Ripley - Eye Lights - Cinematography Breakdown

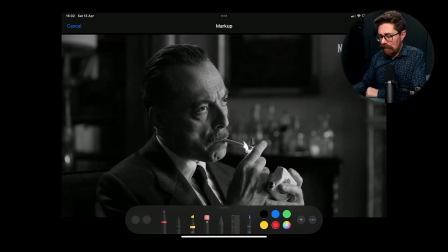He is getting lit, again, probably not as high as he has been before, somewhere off here, and that is lighting him down there. He's got a relatively large amount of fill on his nose,
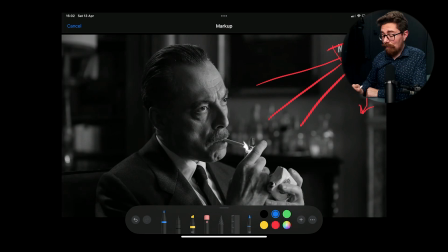so I'm thinking this is slightly edged further round than maybe we have seen him in some of the previous shots, but he's still got this wicked downside just here. It's really crunched down, so maybe they got some negative fill and they're bringing that in. He does have light coming in at the back as well, and there's stuff going on in the room here, so we feel that's justified.
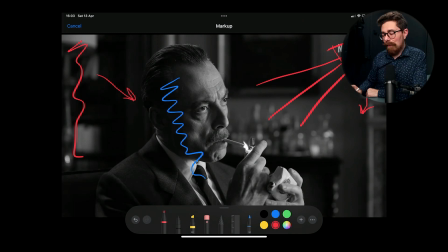And you can kind of tell a little bit the levels that they're dealing with, because the lighter isn't going to particularly play on anything really. It's not like it's illuminating the scene, so you know they're pumping a reasonable amount of level into a scene like this.
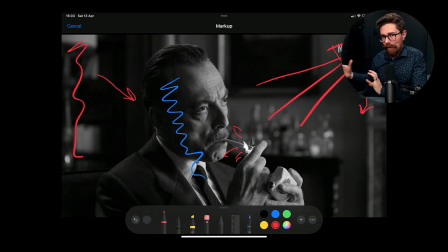They're not relying on a sensitive camera or a fast lens. They're actually pushing a fair amount of light. It doesn't have to be tons, but a fair amount just into the scene just there. Highlights, very dramatic look on him. We've got cool stuff in the back just there with all of these little bits of bokeh with the glasses and things.
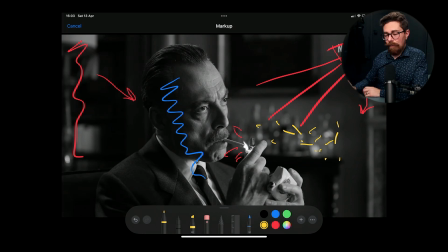But yeah, very simple, very elegant. Love it.
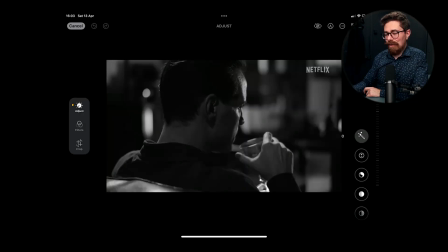This is cool because it is mostly just that sheen that we talked about a moment ago through his skin.
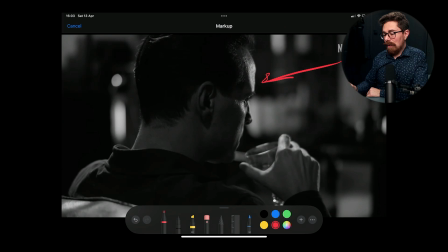So a light source hitting from a shallow angle and just glancing through the skin of his face just here. And we just got this highlight, and you can kind of see the imperfections in the skin and the pores and all the rest of it. And then quite a down section.
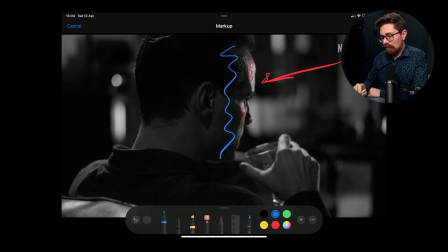Not entirely down, and in fact there's a reasonable amount of shadowing around here. So yeah, but a very moody, dramatic look, and lots of dappled sections of things in the background.
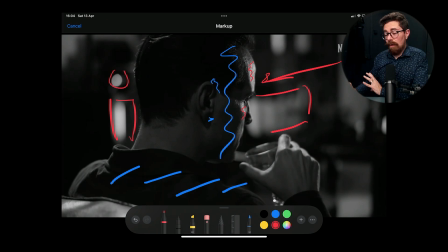But again, his skin is one of the brighter things in shot, save this thing just over here.
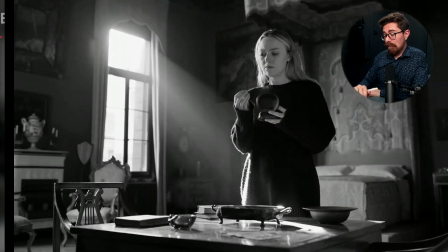So yeah, not seeing tons of practicals. Very nice because of all of the light shafts coming through.
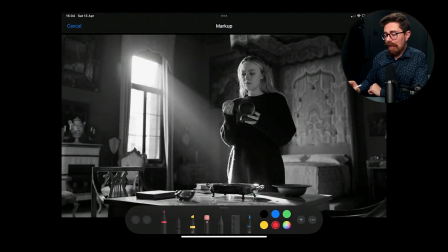A bit of a different look from most other things that we have seen within the series. So, you know, light screaming in like this. You've got all of the little dust motes, which is always fun. Heavily motivated from that window, clearly, and it works beautifully.
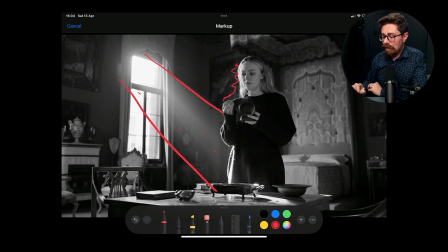She's pretty hot down this side, but has a good amount of fill. So the whole of this side of her face is actually really pretty high in level. And if we look at the decor and everything in the room, it's not like it's a really bright white room. The wall's very close to her.
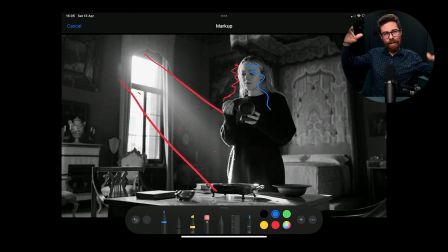It's a big room, and it's kind of dark with lots of things that are going to bounce the light around and not just bounce it back to her. You know, it's not a completely flat, even bounce surface. It's all kinds of picture frames and whatnot, and quite dark wood.
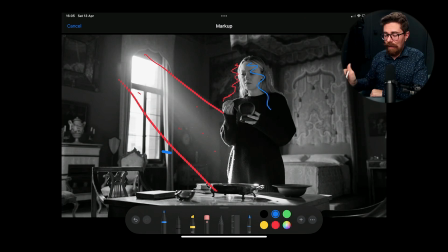And yeah, so they're going to have something in here like a big bounce just to fill her in. So, you know, that's off to the side just here. And it does seem to be creeping under her chin a reasonable amount as well, which makes me think it's not super high up.
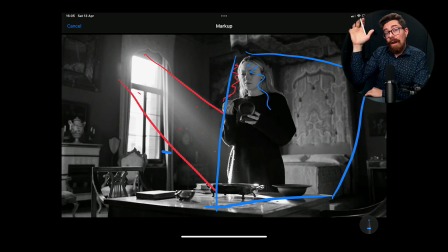It's kind of, you know, down more at her level. Still big, still probably taller than her. And the key with this is to make it feel natural, that it isn't just a small thing brought in just to push some light back into her up close.
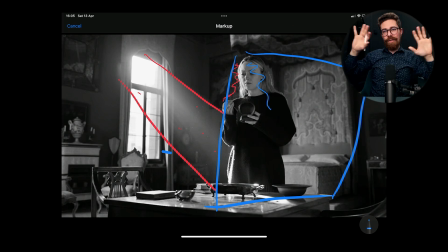It's a much more global stroke, something big, soft, that it won't make itself known as she moves around. You know, it just beds into the natural tone of the room.
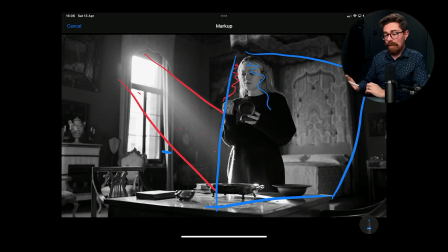So yeah, a little bit different, having that shaft of light coming through and using that to kind of reveal this this plot point, this clue, and also create that contrast of light down the side of her face. And the rest of the room, again, pretty dark.
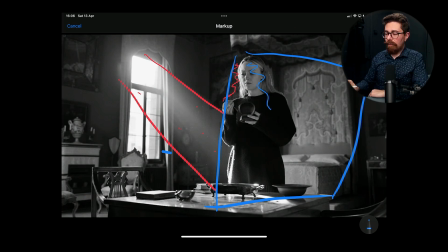And that's interesting because obviously if you're looking at this and thinking, well, you know, she's pretty bright, she wouldn't be realistically.